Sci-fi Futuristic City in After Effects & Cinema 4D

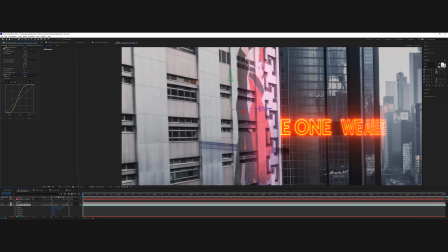So we only see like little dots of that video. So it looks a little bit more like a hologram.
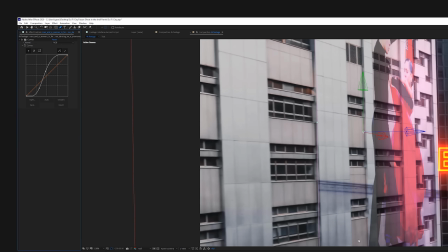Sometimes I also used some parts of our background pack where we have these kind of scanning lines that I'm also using as a luma mat.
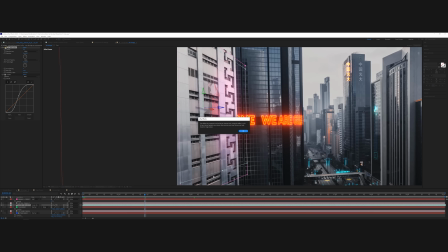That way we have some variation in there. So really try to make your video look like it's a hologram. That's also a great trick. I also added chromatic aberration to some of my videos, and I also added solid layers to give some glow and etc.
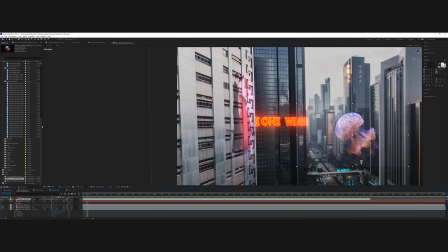So then I started with the jellyfish, as you can see right here.
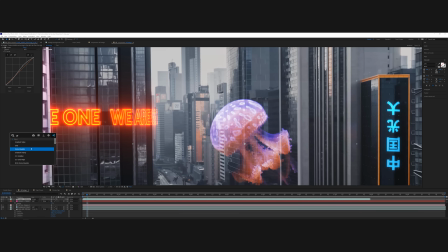I changed the blending mode to an additive, and then I played again with all these settings, adding a glow to make it look like a hologram.
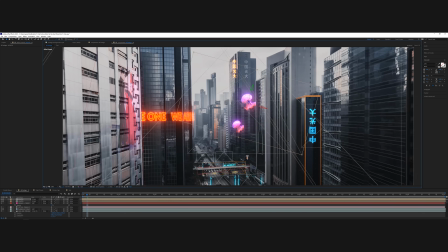And then I duplicated my jellyfish, put them in 3D position, make them bigger, smaller, offset the time,
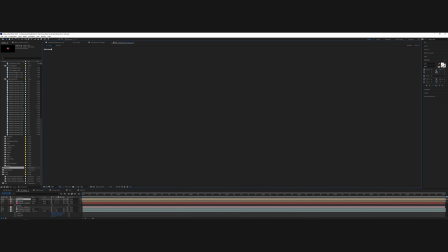rotate them a little bit to give a little bit of variation, make it look like they're different jellyfish.
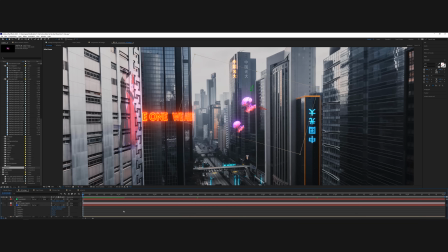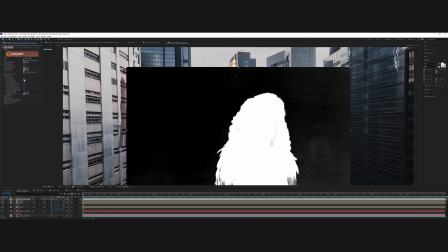So I'm going to do the same thing for the parrot.
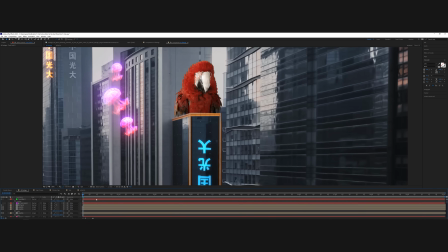I'm going to key it with key light, and then I'm going to place it on top of the building, play with the opacity, play with the glow, make it again look like a hologram.
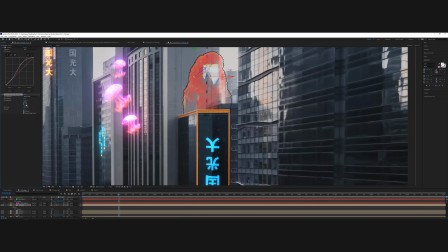And I also keyed out this building just to make sure it's behind the building or on top of the building at least. And
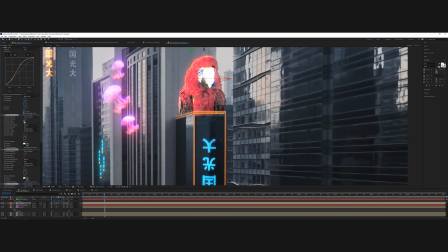then another cool thing that I've done is I actually went to Mixamo.
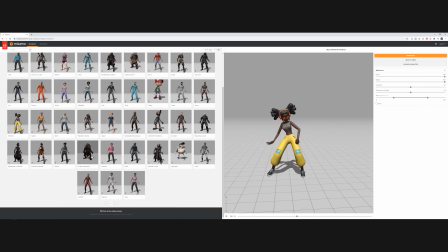I'm not sure if you know Mixamo, but Mixamo allows you to browse through characters and animations,
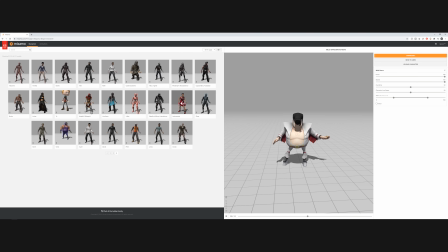and you can even upload your own characters if you have a 3D character. So you upload it there, automatically it's going to rig your character, and then you can browse through animations, and it will do the animation that you just click.
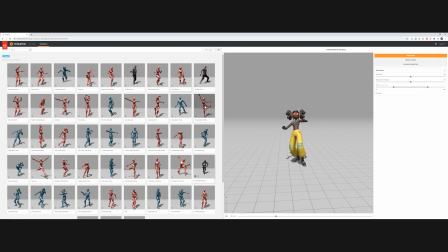You don't have to animate, you don't have to know anything. It's basically an animator in the browser automatically. Crazy. Once you like the animation, once you like the character, you just download it and then you import it in your 3D software, and it's going to be animated in the 3D software.
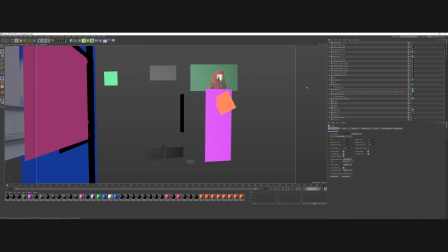So right here, I exported my After Effects project file to Cinema 4D. As you can see, we still have all these solid layers. Obviously, we don't need them, so I'm going to just disable these later on.
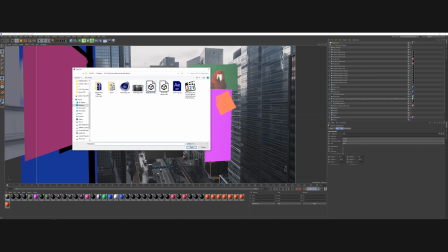But now I'm going to import my background just so I can see some reference in this Cinema 4D.
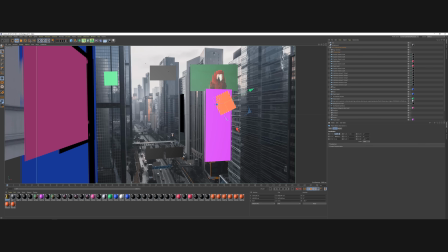And now I'm going to import the character that we got from Mixamo. So we have this dancing girl, really futuristic in my opinion. I'm going to import her and just place her in a location there around the bridge, I think, make her bigger and then make sure she's tracked well. You can also add some more text and place it to other locations. I was really doubting to add like a McDonald's logo in this video because every video that is some kind of futuristic hologram city has a hologram M for McDonald's in it, well, the kind of arcs. So that's always in there. So I was like, maybe I should, but I didn't, I don't know.
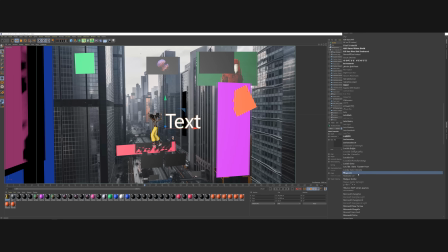So I played a little bit with the text.
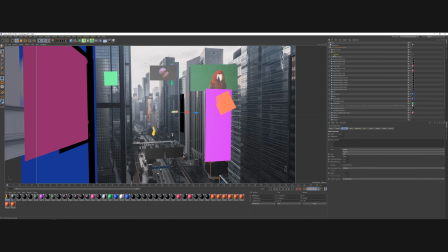In the end, I didn't end up using it because I thought I had enough in my city, but you can definitely add a ton of 3D elements. And I think 3D elements really add up into making it look realistic.
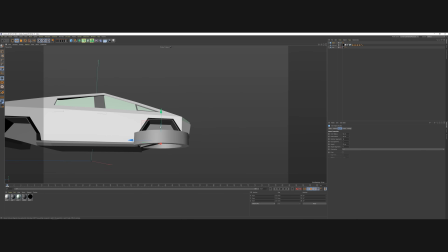So then I also went online and I found a free Tesla model.
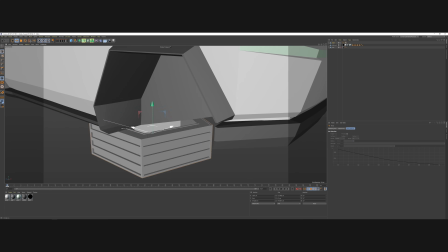It's like the most futuristic vehicle that we can think of right now. So, and I'm a really big fan of it.
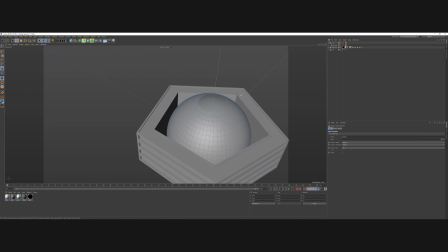I don't know why, but it's just, it has something, you know, has something unique. And so I found that 3D model.
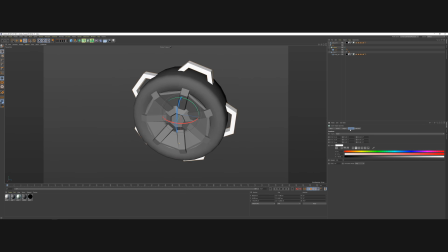I textured it using Octane, but I wanted to make it fly. So I also modeled some kind of exhausts.
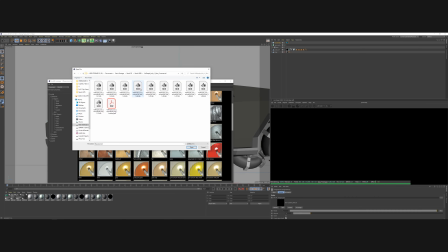I deleted the wheels, and instead of wheels, I added something to make it fly.
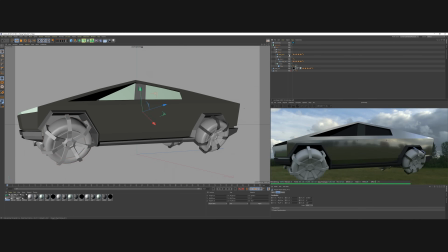So I tried a few different things and I ended up getting something like this.
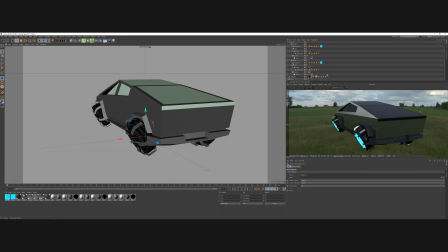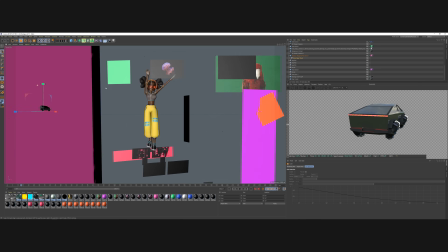And then I'm just going to place my vehicle also closer to the building just to get an idea of how big it should look towards that building.
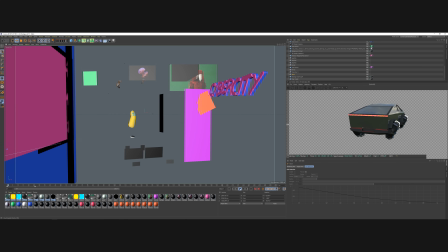So it's pretty small. Then I'm going to animate it, fly from behind the camera and then move it forward just with some position keyframing.
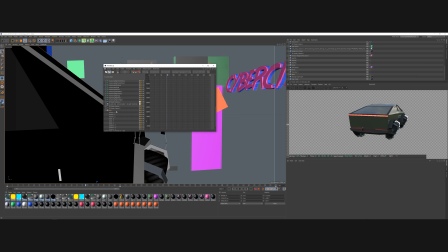And then I also played with the timeline to make it a little bit smoother, rotate it a little bit. And I also added a vibrate tag to my vehicle to make it vibrate a little bit.